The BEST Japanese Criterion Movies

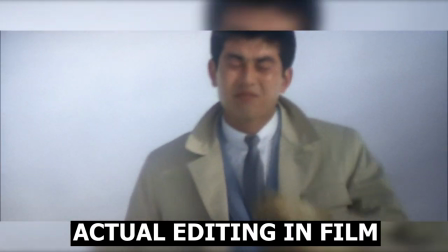It's a simple story that's told at breakneck speed. The film jumps from scene to scene with very little warning, to the point where there's no fluff.
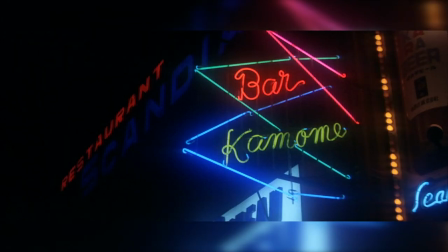Would these scenes transition smoother with an establishing shot? Absolutely.
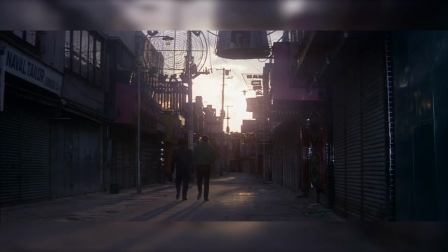But can you tell what's going on without one? Eh, sort of.
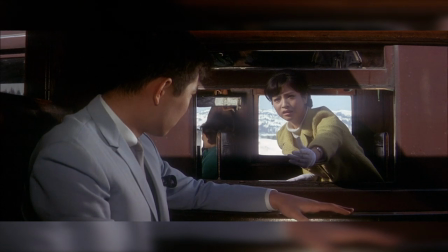It's really jarring watching this movie for the first time and just seeing our characters teleport from place to place almost.
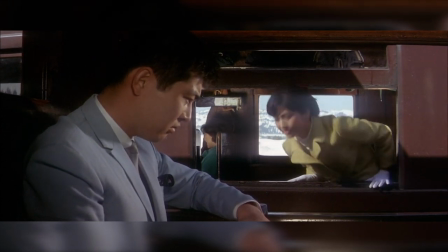It's to the point that it makes the film almost incomprehensible.
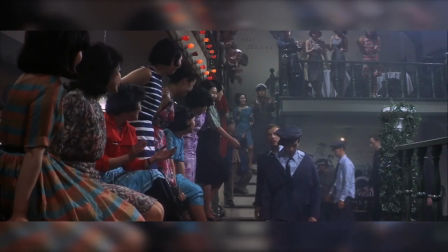But because of the brisk pace and the interesting visuals, you'll want to come back again and again.
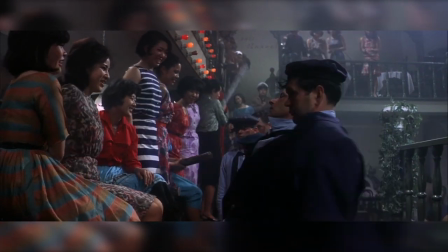And by that time, you'll understand what's going on a little bit better.
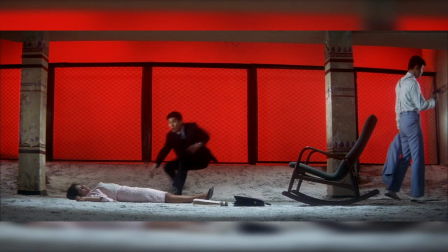The pretty colors aren't just there to distract you. They inform the mood of the film's narrative.
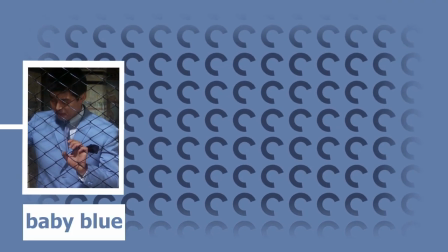Tetsu starts the movie in bright, clean colors. And over the course of the film,
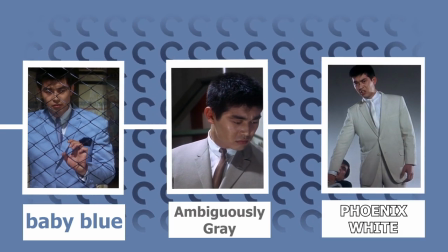his attire changes to include darker shades as he becomes more disillusioned with the honorable Yakuza.
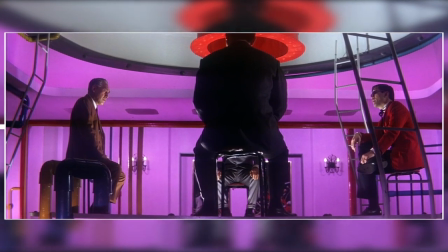If you're having trouble following the plot, you'll still know exactly how you're supposed to feel about characters or scenes just by the color and composition.
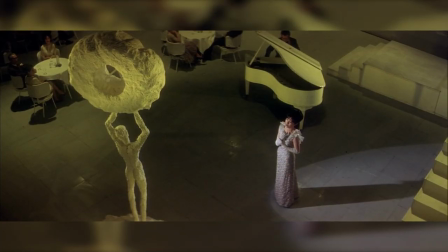Tokyo Drifter is a fun movie, and has garnered a bit of a cult following after its Criterion release.
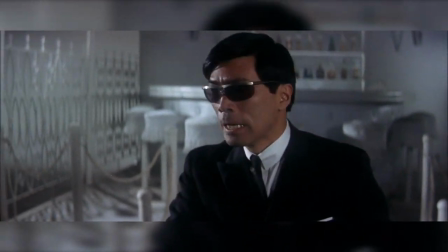It's a good introduction to Suzuki, and has everything you want out of a Yakuza movie of that era.
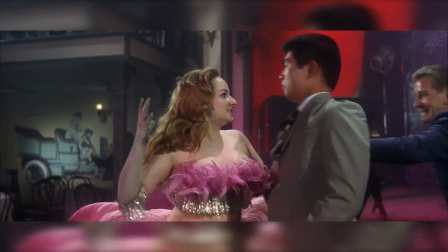It is a bit of a sneak peek into Japanese cinema in the 70s.
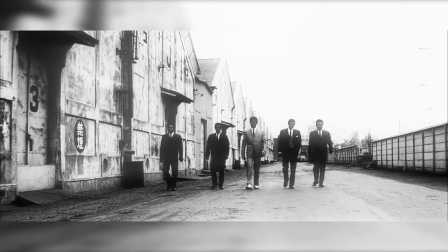Yakuza movies would only get more hard-boiled from this point.
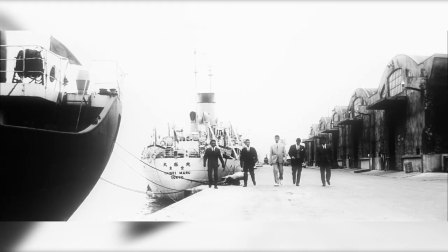The industry as a whole would prioritize lower budgets with fewer restrictions as long as you got some sex and violence in it.
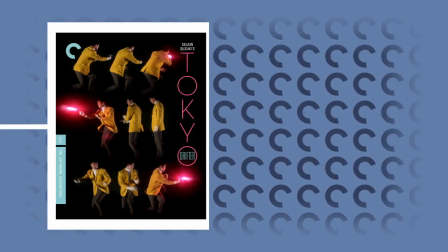If you enjoyed Tokyo Drifter, Criterion also released Suzuki's even more surreal crime film, Branded to Kill.
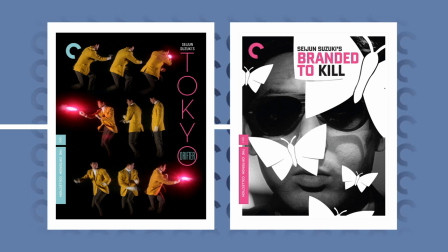This one is definitely more weird and abstract, and won't be as much of a crowd pleaser as Tokyo Drifter. but it has much,
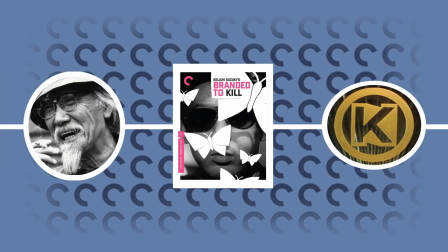much more historical significance surrounding it and Suzuki's career. However, we'll have to talk about that another time.
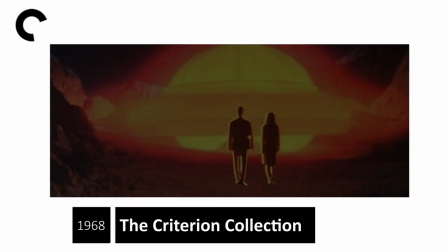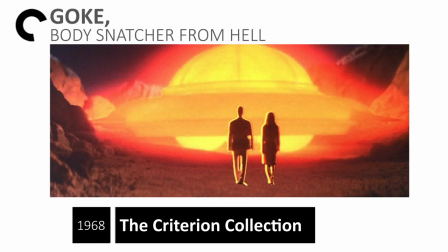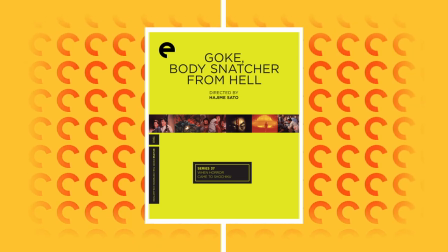Full disclosure, this is not a good movie. Of all the movies on this list, this is the oddest out because I am not even particularly fond of it.
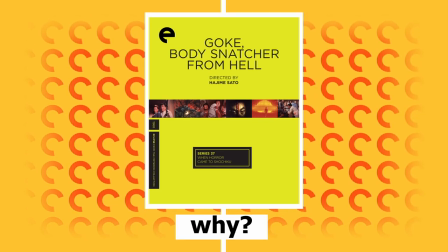So, why should you check out Gouk, Body Snatcher from Hell?
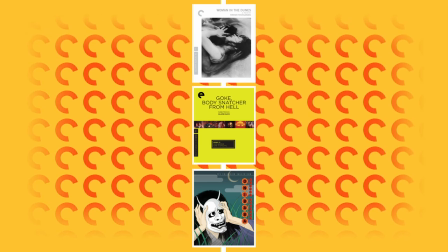Well, in our vertical slice of Japanese 60s cinema, I would be remiss if I only showed you the depressing arthouse side,
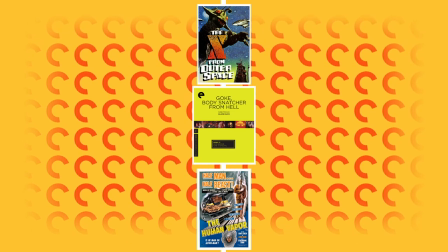because there's a whole lot of campy sci-fi to enjoy out there. And that's what Gouk will represent on this list.
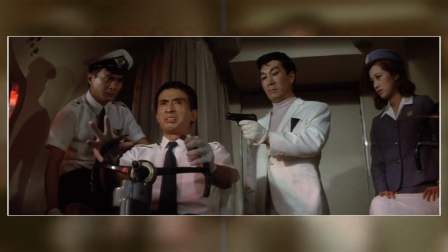Now, don't get me wrong, Gouk isn't good, but it is fun. It has silver space goo going into head vaginas.
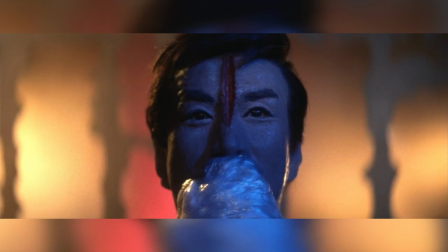How can it not be fun?
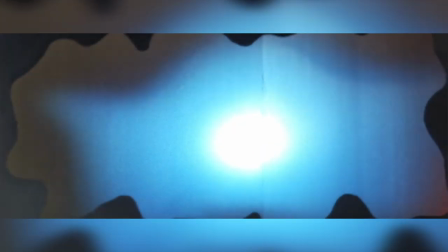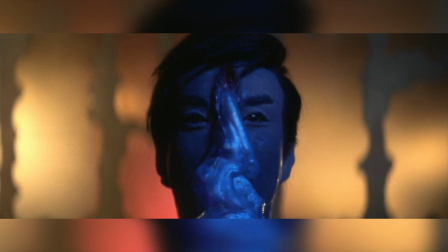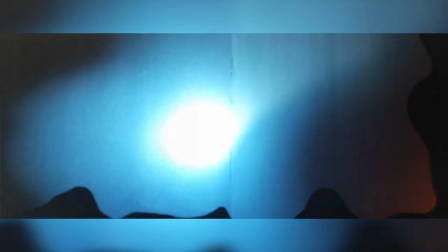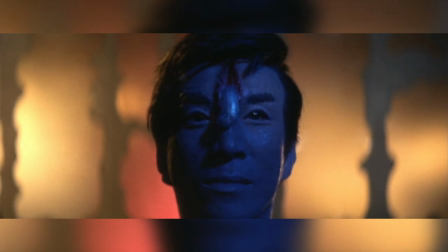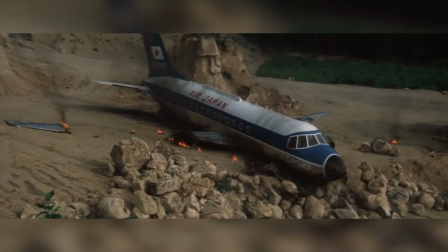The story of Gouk is about a group of plane crash survivors who have landed on a
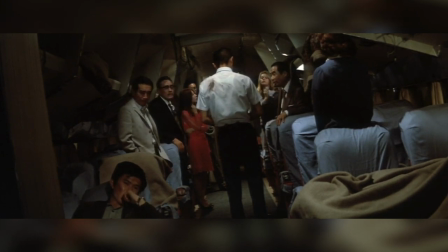deserted island where they're picked off one by one by evil body-snatching aliens.
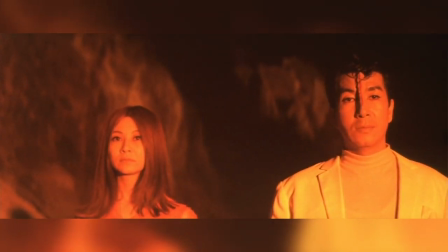And this setup really isn't special, but the colorful cast of characters is.
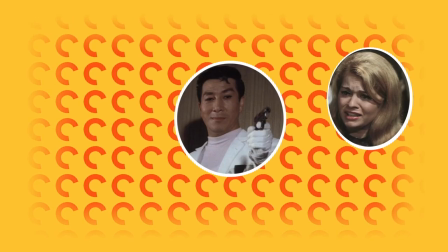We have an English-speaking lady, international thief, conspiracy theorist, a political cuckold threesome.
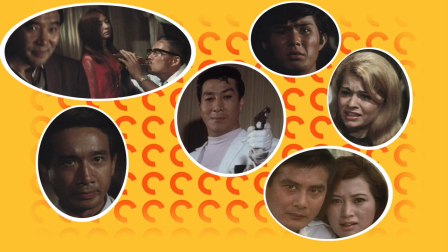Most of these supporting cast has some unique enough trait that it makes them stand apart,
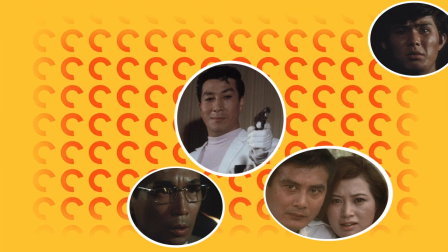which is good when you're just going to pick off them one by one.
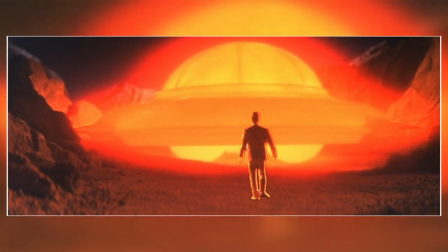Gouk avoids the biggest pitfall of low-budget sci-fi horror, in that it moves along at a fast enough pace so it isn't boring.
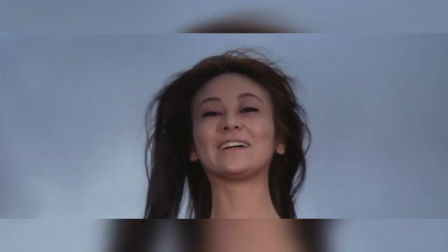It's the perfect afternoon movie for when you want to watch something weird and in Japanese, but not something that you'll need to use your whole brain for.